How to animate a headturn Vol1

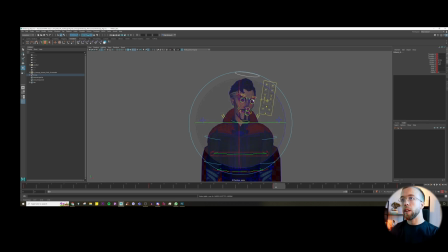8:15 Maybe we can lower the chin, right? Okay, and this looks way cooler in my opinion, but it's too exaggerated.
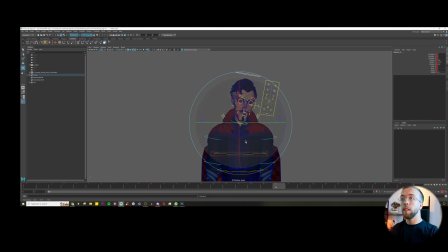8:32 I think we want to have something more subtle, and in my opinion here, already in this pose, it would be cool to have this additional rotation. Okay, so the head will already start slightly rotating.
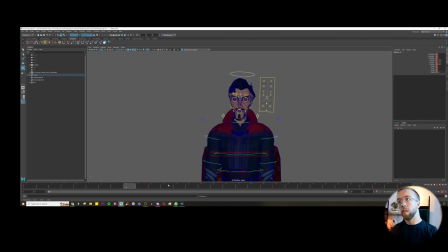But it can go up first with the chin, and then it can go down, right?
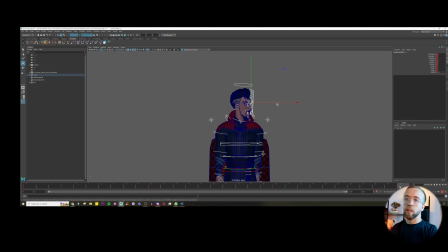9:04 And here, it doesn't have to go straight to the point, so straight to the frame 30. It can go actually slightly beyond that point and then go back. What we call that is an overshoot.
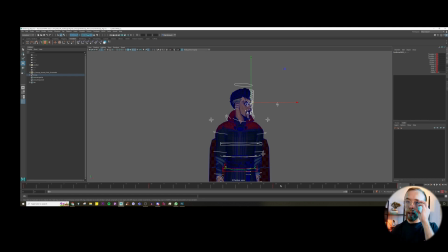9:21 So right now it looks correctly, and take a look, I'm not even working on the timing yet. If you are just starting out and you don't have this like a confidence, I would suggest you to actually record the footage of yourself doing this movement, and then based on that create those poses. Okay, so then you will have this like confidence that what you're doing is actually based on the real live reference.
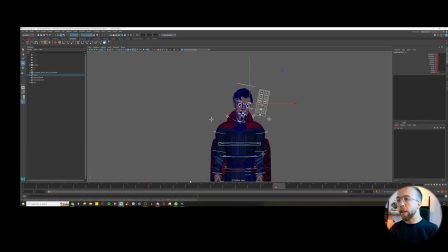9:51 Okay, and it's gonna work eventually. It looks cool right now. Currently he's just achieving the pose. But how we can make it cooler is we want to add more complexity to the movement, because currently he's just achieving the pose and he's dying, right?
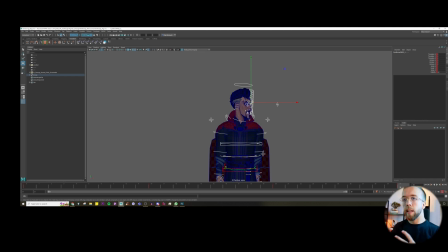10:07 There is no movement anymore. And achieving the pose you can actually manage with two techniques. It can either go to the pose and then slow down at the end, okay, and then have this smooth transition to the pose, or you can actually have the overshoot, so just going beyond the pose and then going back. So in this case I think it would be cool to create this overshoot.
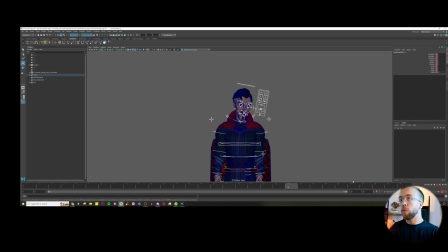10:36 And how to do that? So we want to avoid this going to the pose and then, you know, that's it, because it's just super stiff, let's say. So how we can do that is just by creating even two frames before.
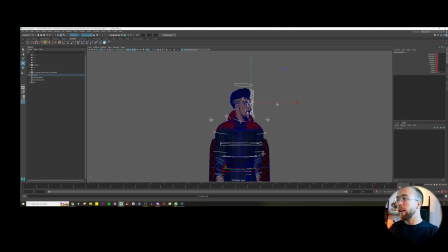10:55 Yeah, seriously, 2 frames before, and then we can actually just, you know, change the orders and it will look like this. And it will look like this.
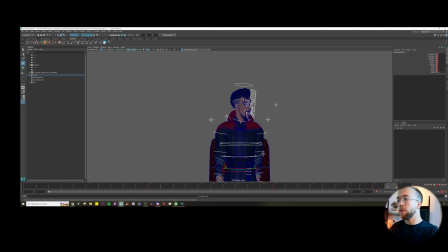11:13 But right now this going back to the pose, to the previous pose, is too sharp in my opinion, so we can make it, you know, in 50% less. So I will just create a pose here, delete this one, and pose here.
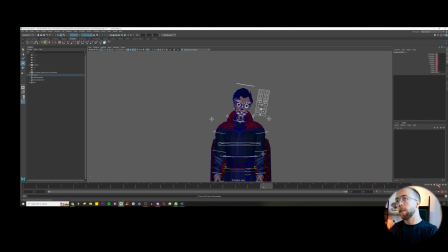If it's not enough, if you think it's too much, then we can do it again. Or you can just actually, you know, just spread them, create a key here,
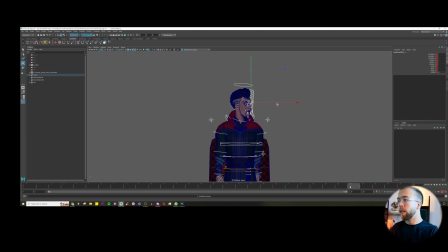11:48 and then you can go back to the previous setting.
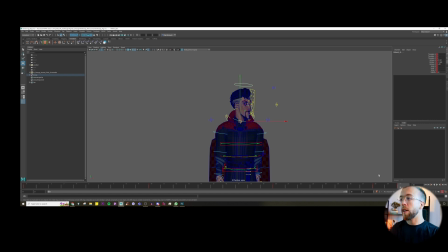12:05 Okay, and I'm not saying it's enough, but this is like actually our base for, you know, building more complexity. So instead of just simply going back to this pose, we can just, you know, create additional rotation here. Maybe create something like this.